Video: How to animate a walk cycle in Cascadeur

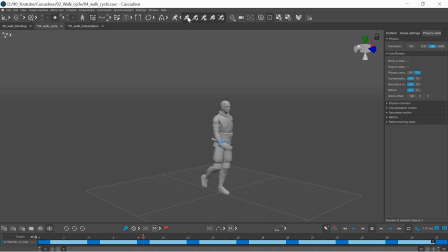If you are creating a rock cycle like most tutorials describe and you try to use the AutoPhysics tool, then you get this weird jumping action. That's because the legs are not stationary on the ground.
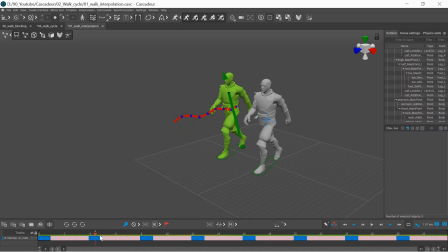So the character needs to move forward and the feet, or at least the heel or the toes, should stay in one place while they are contacting with the ground. Let's get started with blocking.
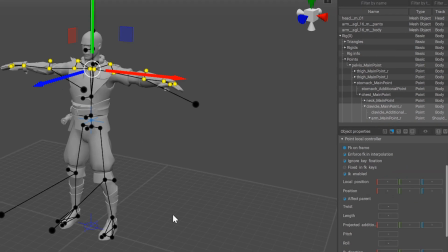First, I want to focus on the legs and the body, so I will set FK on frame for the arms,
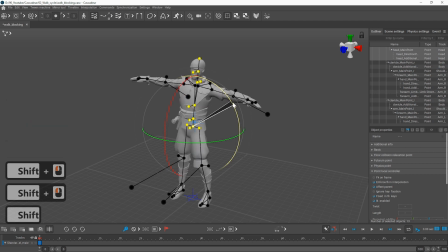so they will move with the upper body even if they are not selected, and then I can select the bones of the arm and press V to hide them.
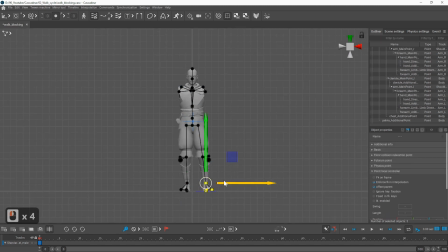And I will also move the legs closer to the center and set up a more neutral pose.
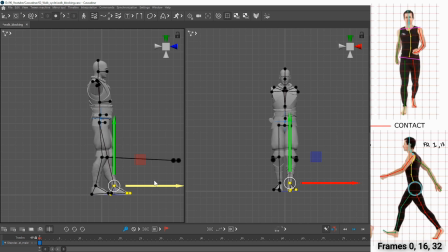The first pose we need to create is the contact pose, where the foot on the front is just touching the ground. The hip is twisted in the direction of the foot on the front. The back leg is pushing the body forward and it pushes the hip upward.
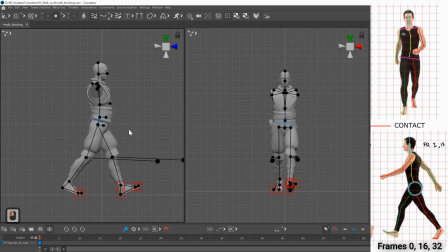During the walk, the whole upper body is slightly tilted forward. The faster the walk, the more you need to lean forward. The shoulders are twisted opposite to the hip and there is a slight counter rotation.
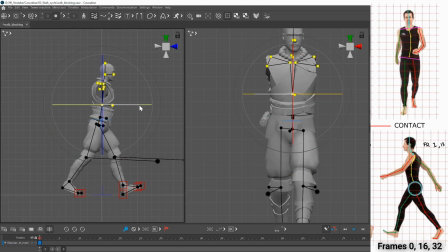The center of mass is moving from the back foot to the front foot, but the most weight is still on the back foot.
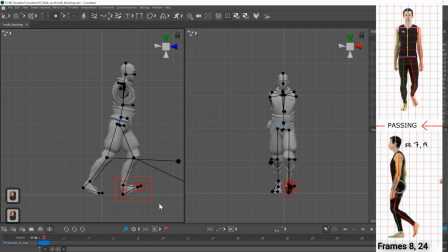At the passing pose, the foot that is contacting with the ground should stay in the exact same place. You can select the whole foot, right click on the heel point controller and rotate around them. And you can lock it so you don't make accidental changes and it will stay on this position.
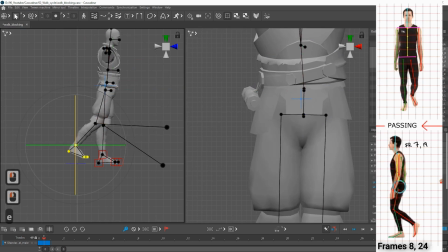The weight is shifted to the front foot completely, that is on the ground, and the other foot is just passing by next to the other leg.
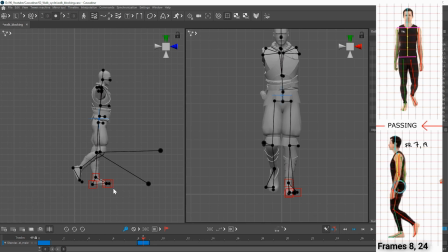The hip rotation and twist is almost completely neutral and the spine is straight.
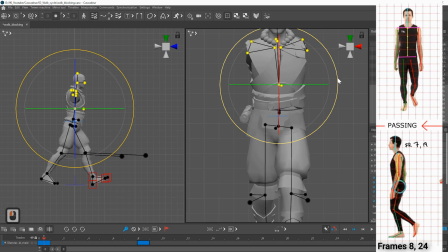The toes can be dragging a bit since the heel is leading the motion of the foot.
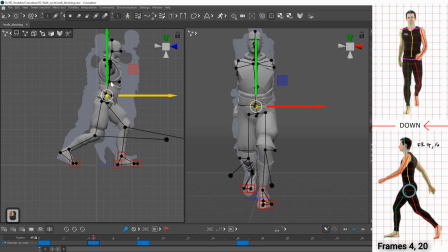On the down pose, the front foot is exactly at the same position as in the passing pose. The heel of the back foot is raising while the toes are still in contact with the ground.
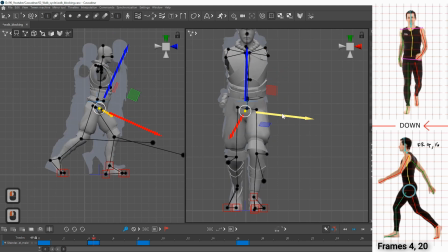The center of mass is moving forward and down.
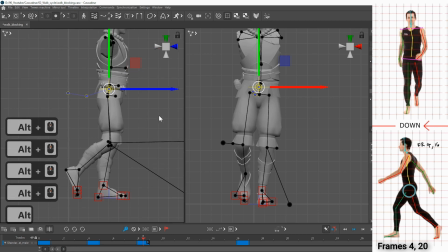The hip is still favoring the front foot, but the rotation is getting closer to horizontal.
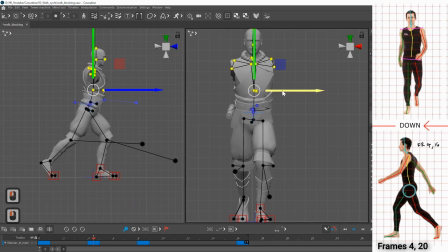And the head should keep looking forward the whole time. The last pose we need to create is the up pose.
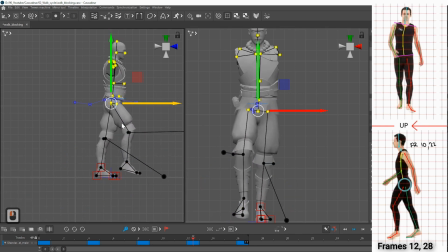The weight is completely on the foot that is on the ground, which is pushing upwards. Because of this push, the hip is rotated upwards on the side of the bottom foot, and you can even lift the heel a little bit.
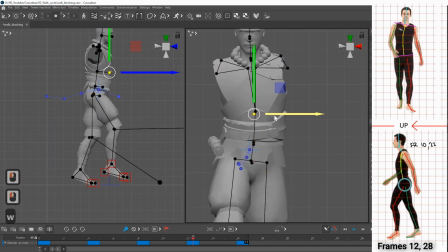The front foot is preparing for catching the body from falling forward, and as before, the hip is twisted towards the front foot.
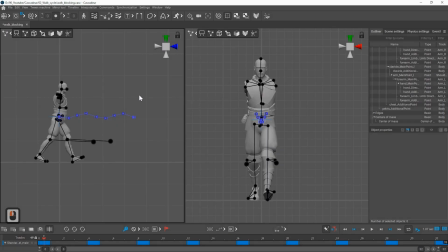I will now unhide the arms by pressing Alt V and start working on them.
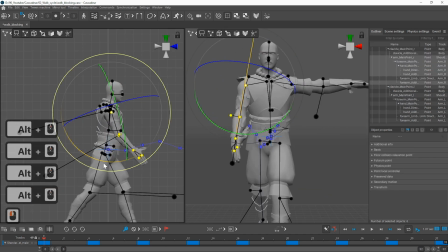The arms are moving like a pendulum, opposite to the legs.
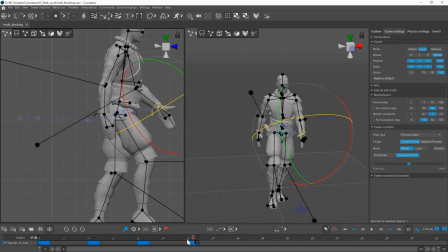They are at the widest on the down pose on keyframe 4 and at the bottom on the passing pose.
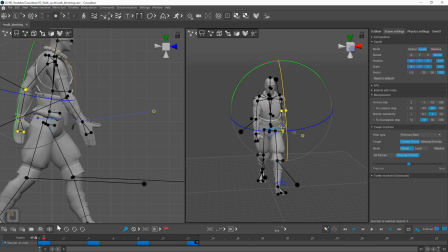The shoulders are twisting towards the front arm and they are slightly down on the passing pose.
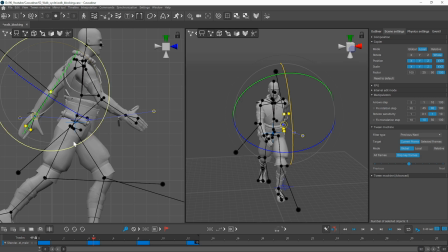The shoulder is leading the movement of the arm, so the forearm and the hand is dragging a little.
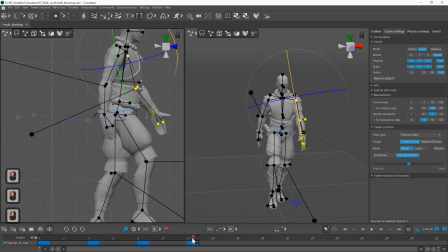While the upper arm is moving backwards, the lower arm is rotated a bit forward and the hand a bit more. As the upper arm is moving forward, the lower arm is completely straight, but be aware of locking, and the hand is rotated slightly backwards.
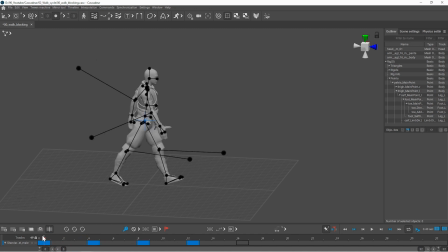So we now have the first half of the walk cycle, as it comes from contact, down, passing and up pose. To create the second half of the cycle, we can copy and mirror these poses with the relative offset.